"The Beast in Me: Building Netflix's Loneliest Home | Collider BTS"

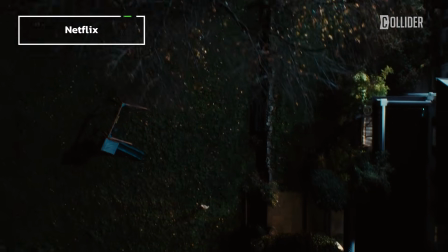[0:00]
You'll see overhead shots where we did a drone shot from her house to his house, and it's seamless.
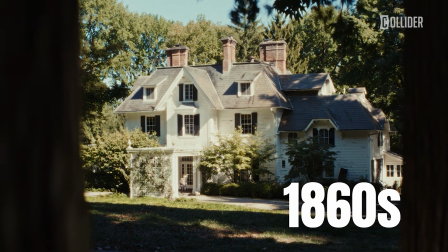[0:04]
The actual house we shot at was built in the 1860s, so an old Victorian era house.
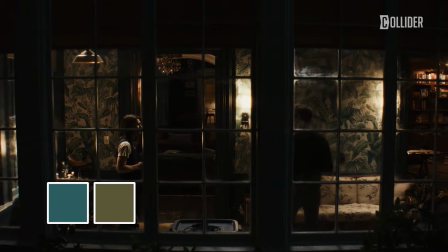[0:09]
Those colors and the wallpaper really set a tone for that house. Hi, I'm Lauren Weeks. I'm the production designer for the new Netflix show, The Beast in Me, and we are going behind the scenes with Collider.
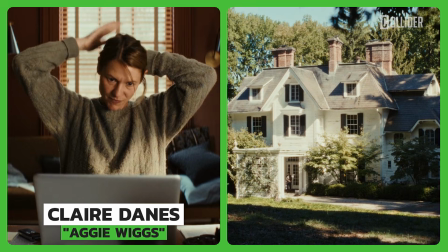[0:22]
The sets themselves, I don't consider particularly a challenge. Aggie's house, of course, was the most interesting one because opportunity for so much character and backstory and so forth.
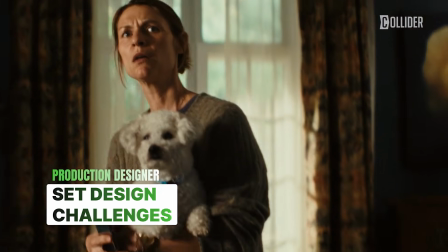[0:31]
One of the challenges I found was the fact that finding a believable sort of situation where you would have Aggie,
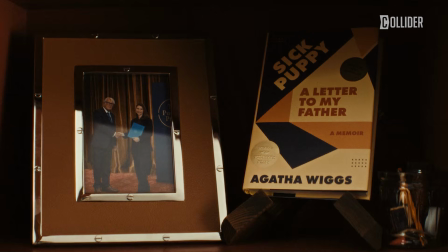[0:37]
granted, she's a new Pulitzer Prize winner and doing well, but she's living next door to a very,
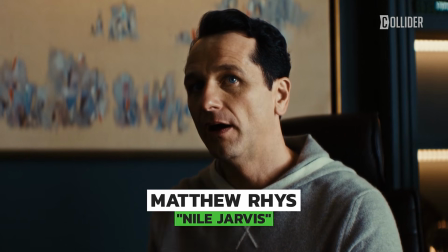[0:42]
very wealthy real estate tycoon. And there's a big disparity of income there, and how do you justify it?
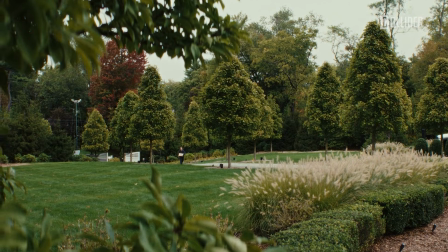[0:47]
And we didn't call it as such, but we did find a community where we had that kind of combination of house.
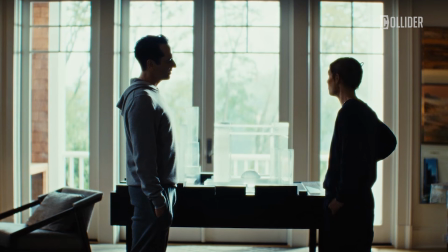[0:52]
Then it could make sense in my head anyway. So it was wanting to find me those two houses that seemed to work together in this one community,
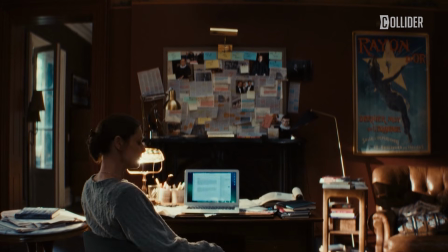[0:59]
a house that would be for Aggie that you would believe could be next door to Niles, but also that you could believe she could afford. So that was to me the biggest challenge.
Mrs. Wiggs?
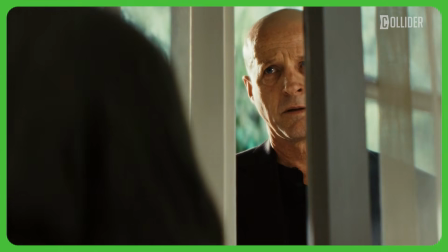[1:11] Yes. Apologies about the dogs.
This house is very aspirational for Aggie.
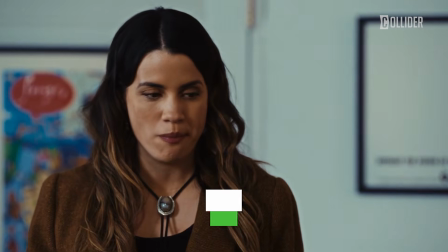[1:19]
I think she was the force behind moving. She and Shelley originally were living in, I think it was Greenpoint, Brooklyn in the story. And I think Aggie was trying to create a home family life that she never had.
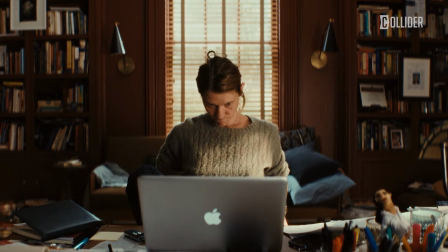[1:29]
She was flush from having won the Pulitzer Prize for fiction. She had a new book deal. It was very lucrative. I think they were feeling very optimistic and, everything was great.
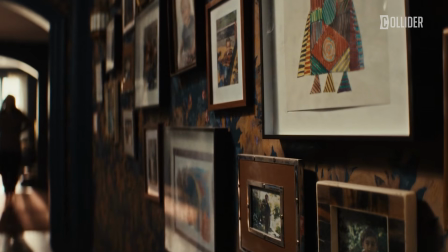[1:38]
Everything was moving their way. And they saw this house and yeah, it was more than they could chew.
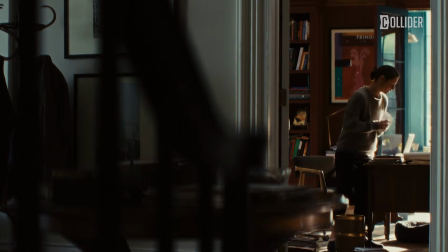[1:43]
They bit off more than they can chew. But part of the reason they were able to get it is that it needed a lot of work.
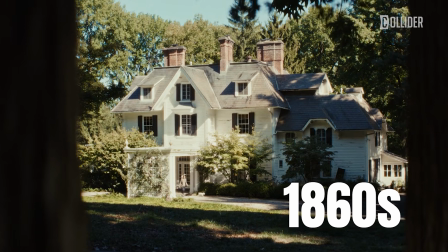[1:48]
The actual house we shot at was built in the 1860s. So an old Victorian era house, just this magnificent structure.
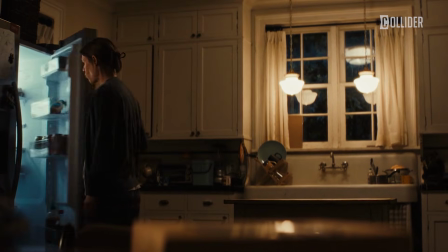[1:54]
The real house, the interiors have been greatly redone and are quite beautiful. We took liberties on the interior and created our own look.
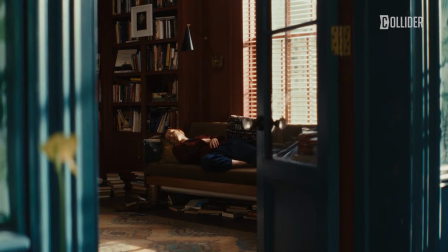[2:01]
And I wanted to create a sense of timelessness to it, that I didn't want to tie it in, other than the actual architecture, I didn't want to try to tie it into any one time period,
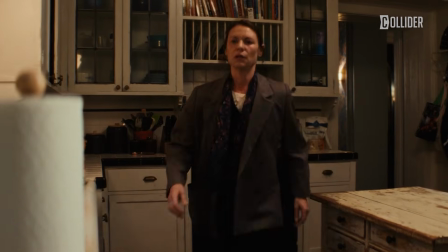[2:09]
but wanted to give the sense that there was a long history to this house.
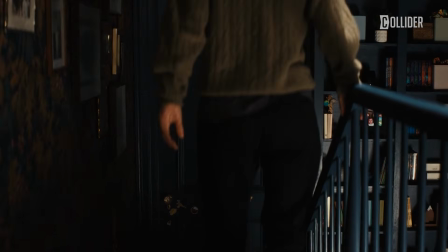[2:12]
And they moved in, they just barely scratched the surface of renovating and restoring when the tragedy happened with their son and their marriage fell apart.
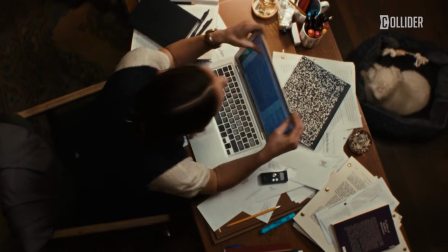[2:20]
And Aggie's left with this big rambling house and writer's block, and unable to sort of move forward.
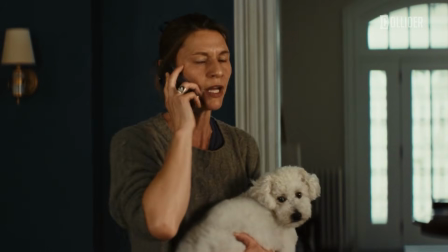[2:26]
So there was a lot of very careful consideration of what went in that house.
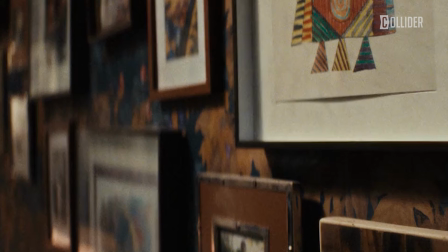[2:30]
The furnishings, of course, would be hers, but the finishes on the walls, the wallpaper and paint, so forth, would have been there when they moved in.
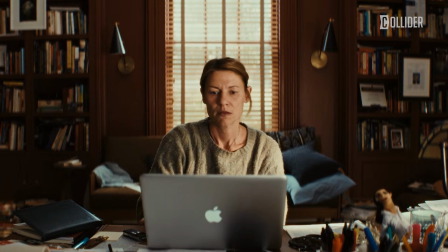[2:36]
I figured her office, she would have moved in there and repainted, and that's her real source of her identity.
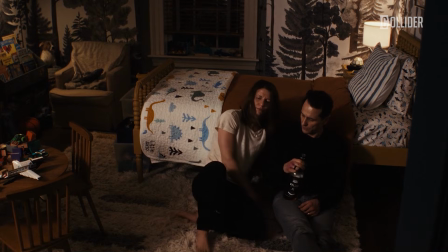[2:42]
Your home office is very personal. So she would have done that. They had actually redone their son's room, and they had started some work on the kitchen.
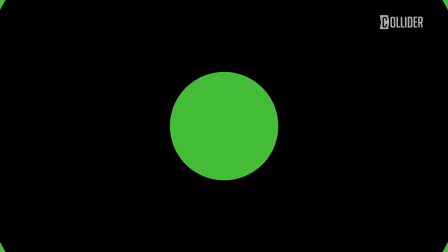[2:49]
Then everything just came to a halt.
Why don't you come into my office? We can chat.
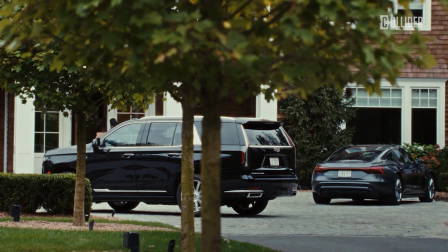[2:54] Well, there's not much to chat about, really. I'm afraid my answer is no.
That was the other crucial thing to find. And we searched and we would go down one path and say, this is just not working after all. It's not really quite Niles' character. I don't think we actually found his house until very, very close to when we started shooting.
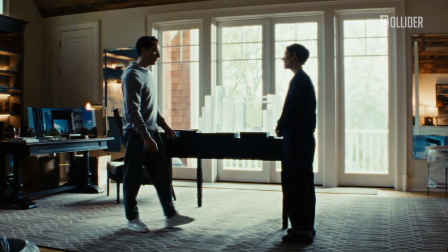[3:14]
So that was a challenge. There was a spacious quality we were looking for. What house we found had very large rooms, nice flow to it. The decor was, there was a degree of that which was already correct for what we were looking for.
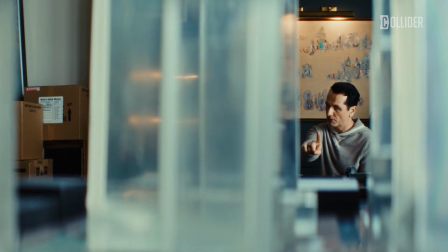[3:27]
We didn't want it to feel too old and too old money, because he's new money. For his house, we had much less control because this is someone's home.
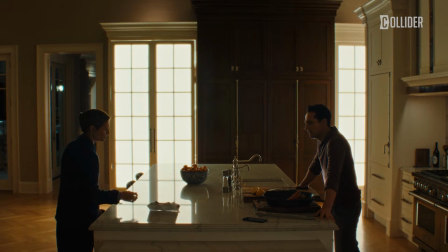[3:35]
We didn't change the wall colors in there. We worked with them. But with the terms of the dressing, the living and so forth, we're going for more of a kind of a monochrome look to that.
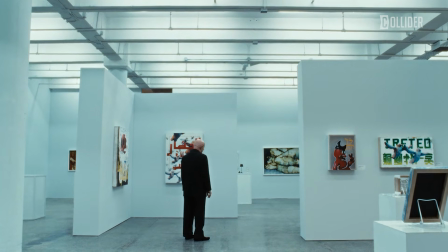[3:44]
The artwork there was very important because his wife has a gallery. So that was working very closely with Tony Campos, our director, making sure we're all seeing eye to eye on that.
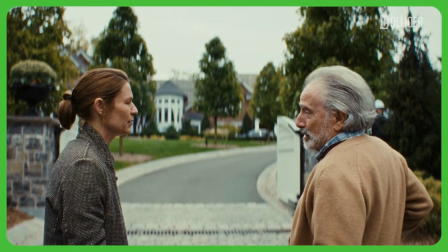[3:52] Yeah, I guess we better start locking our doors. You'd think he'd want to be a little more discreet.
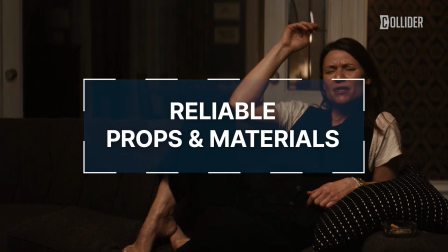[4:01]
Aggie's house. There was a new line of paint I had come across just before I started on the show.
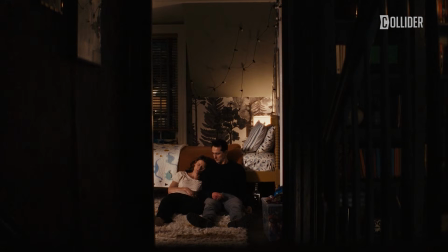[4:06]
The company is called Tonester, and they have this beautiful line of paints.
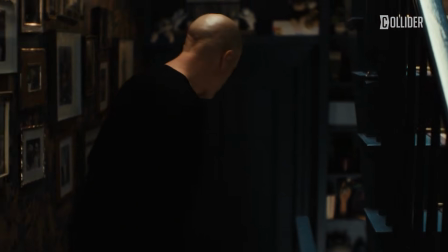[4:09]
Every color has a lot of black in it. And I used at least 3 or 4 of their colors, or inspired by their colors, on Aggie's set.
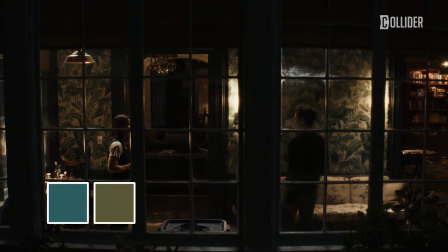[4:16]
Those colors and the wallpaper really set a tone for that house. Why those colors? Well, I think it helped to create this kind of dark and moody feel in the house.
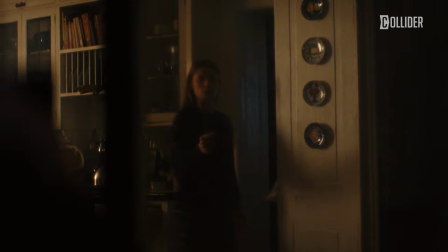[4:24]
A little bit gothic, contributed to the sense of shadows and depth and melancholy.
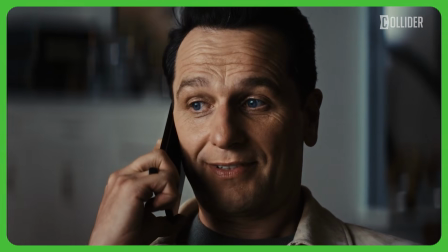[4:29] You broke into my house? You've captured me, I gotta say.
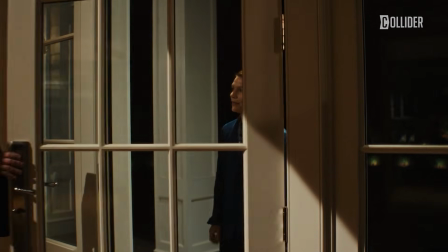[4:35]
The houses were nowhere near each other. At least half an hour, I think. So there's no way she walked next door to his house.
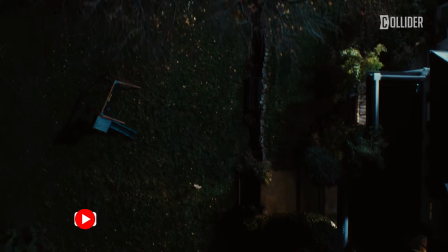[4:42]
But you'll see overhead shots where we did a drone shot from her house to his house, and it's seamless.
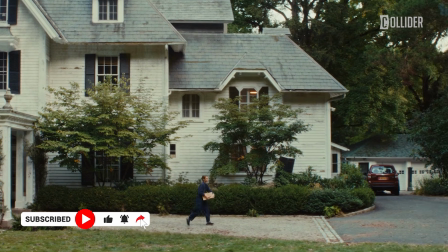[4:47]
You would see her leave her house, for instance, and we'd pick her up on the street where Niles' house was.
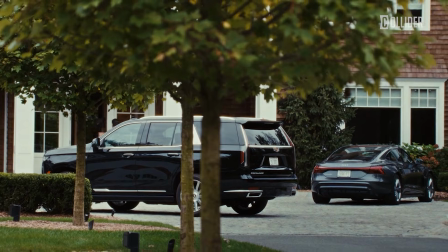[4:52]
And there's a similar enough feeling to the neighborhoods, to these two communities, in terms of the streets, the width of the streets, the foliage.
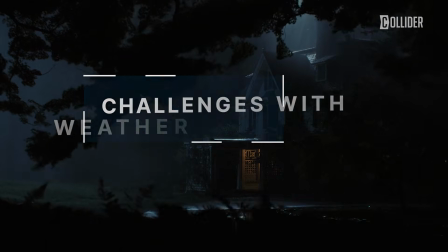[4:59]
They blended pretty well. Weather's always an issue.
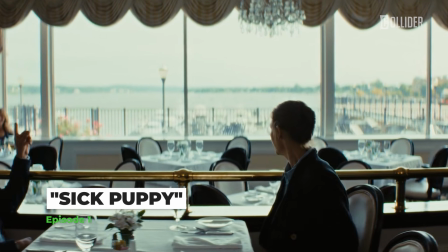[5:03]
In episode 1, where she goes out to lunch with Niles, there's scripted a rainstorm at the end of that day,
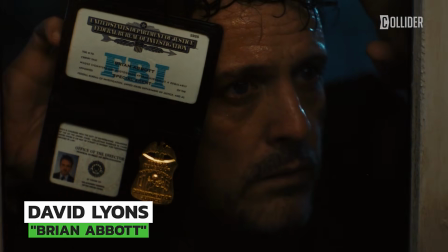[5:09]
which you see when the FBI agent is banging on her door and it's pouring down rain. And that was all on a soundstage, so we had rain effect there. We were very concerned about how the weather was going to respond for the exterior scene outside the restaurant when
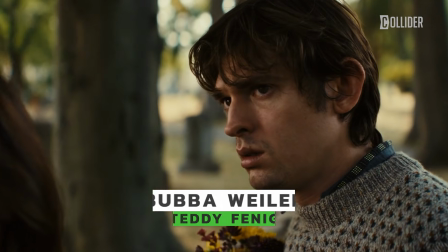[5:21]
they're leaving the restaurant and they see the driver who was party to the crash that killed their son. And we were very lucky that it actually started to sprinkle and it was overcast. So that worked out beautifully.
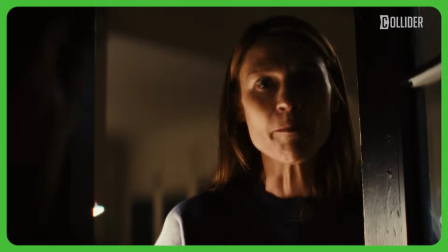[5:33]
How lucky we got with the weather.
You can come banging on my door in the pouring rain in the middle of the night, drunk?
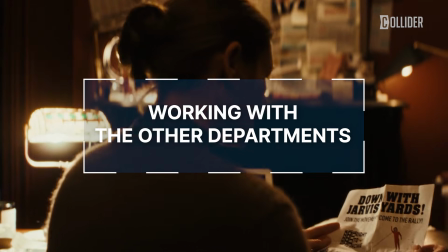[5:42]
You definitely have to have that line of communication with the DP, the props department.
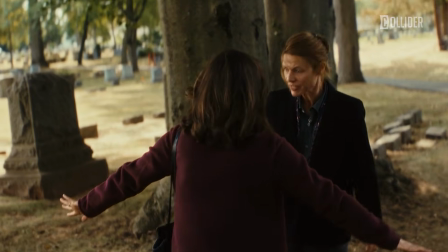[5:47]
Of course, everybody under my purview, which is construction, scenic, set tech, props, just constant good lines of communication and review and touching base all the time. You got a lot of balls in the air. Sometimes you focus on this one, sometimes that one. And irons in the fire, maybe that's a better analogy.
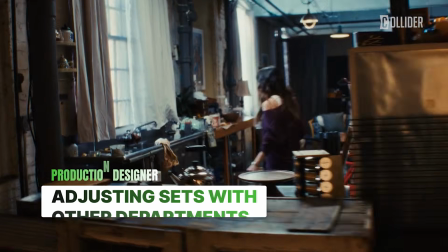[6:02]
I can't recall of anything specific to this project, but that happens all the time.
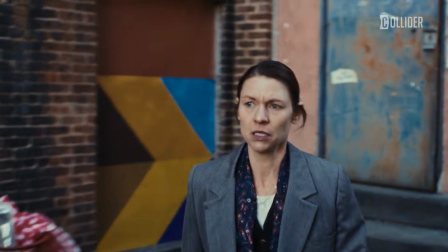[6:05]
You're discussing something with wardrobe designer and talking about color because you want to make sure what they're doing works with what you're doing and working towards the same goal. So personally, I'm always open to ideas from anybody. In my department, certainly from anywhere else.
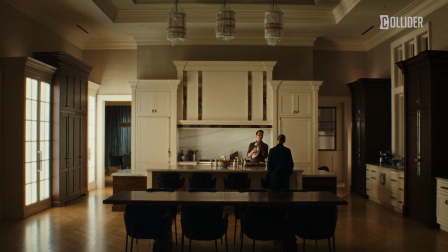[6:18]
Lyle Vincent, our cinematographer, he suggested something which I thought was just really great. Just the orientation of Niles' office.
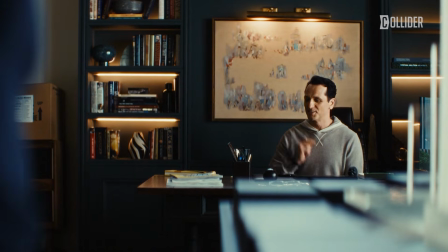[6:24]
And he had a recommendation for that was like perfect. It was exactly how it should have been.
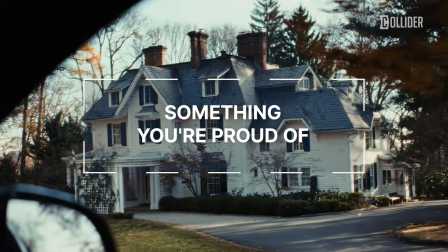[6:30]
I think in the show, the thing I'm most proud of is Aggie's house. It was a character itself in the show.
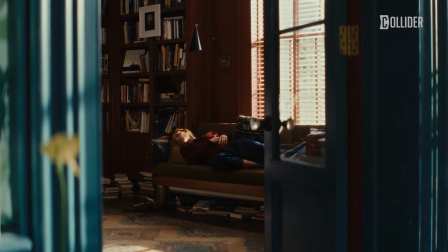[6:36]
And sometimes that's a really wonderful thing. Other times, I think production design should take a back seat. And if it's good, you don't even know what's been done.
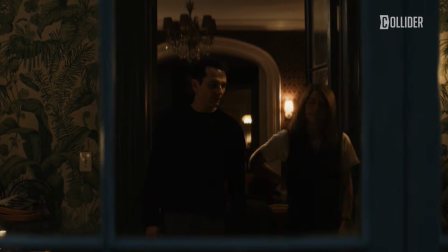[6:43]
But I do think that the house was a character. It was a metaphor for her life, I think, and hopefully not too heavy-handed.
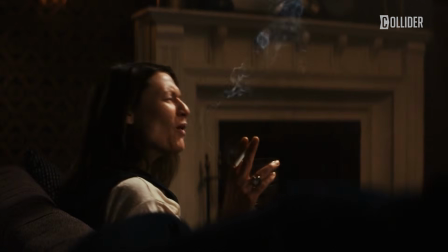[6:49]
You always kind of worry about that. There was so much hope and promise, I think, put into that house when they bought it that never came to life.
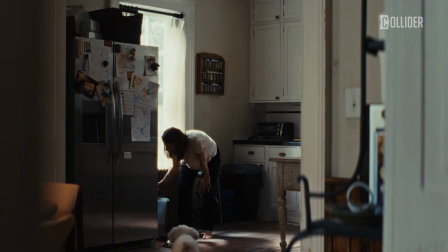[6:55]
And one other thing about that house that was important was that it be large.
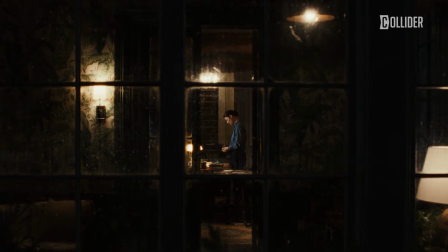[6:59]
Because I think when you're trying to portray isolation and loneliness, visually it works very well when you put a person in a situation where you expect a lot of people,
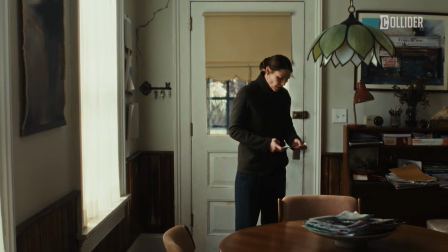[7:08]
like a very large house where you would expect a large family and a lot of activity, and she's there by herself.
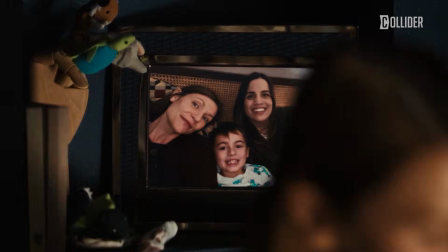[7:12]
And the camera was able to get a real distance and shoot through hallways and see these shadows and see these rooms, and they're all empty and lifeless.
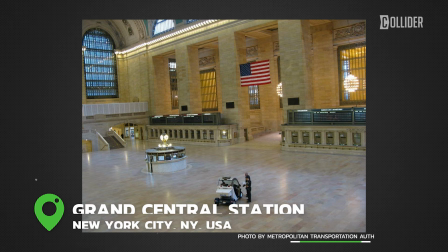[7:20]
Or a person in Grand Central Station and there's nobody else there.
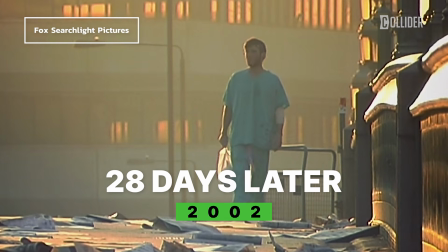[7:23]
Or 28 days later, when main character wakes up and he's wandering through the streets, completely void of life, right?
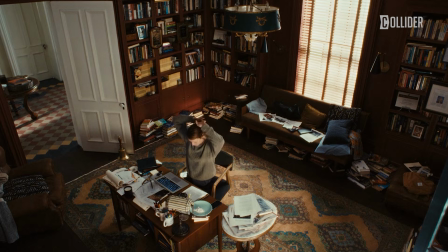[7:30]
And you feel that isolation, that loneliness. So a big rambling house was important to me. Oh, that's amazing. Lauren, thank you so much for your time. It's such a pleasure talking with you and learning about all these things, behind the scenes of the series. I'm really excited for people to kind of see exactly what went into these things and what things symbolize. Thank you. Such a pleasure meeting you, and thank you so much for your time. Appreciate it.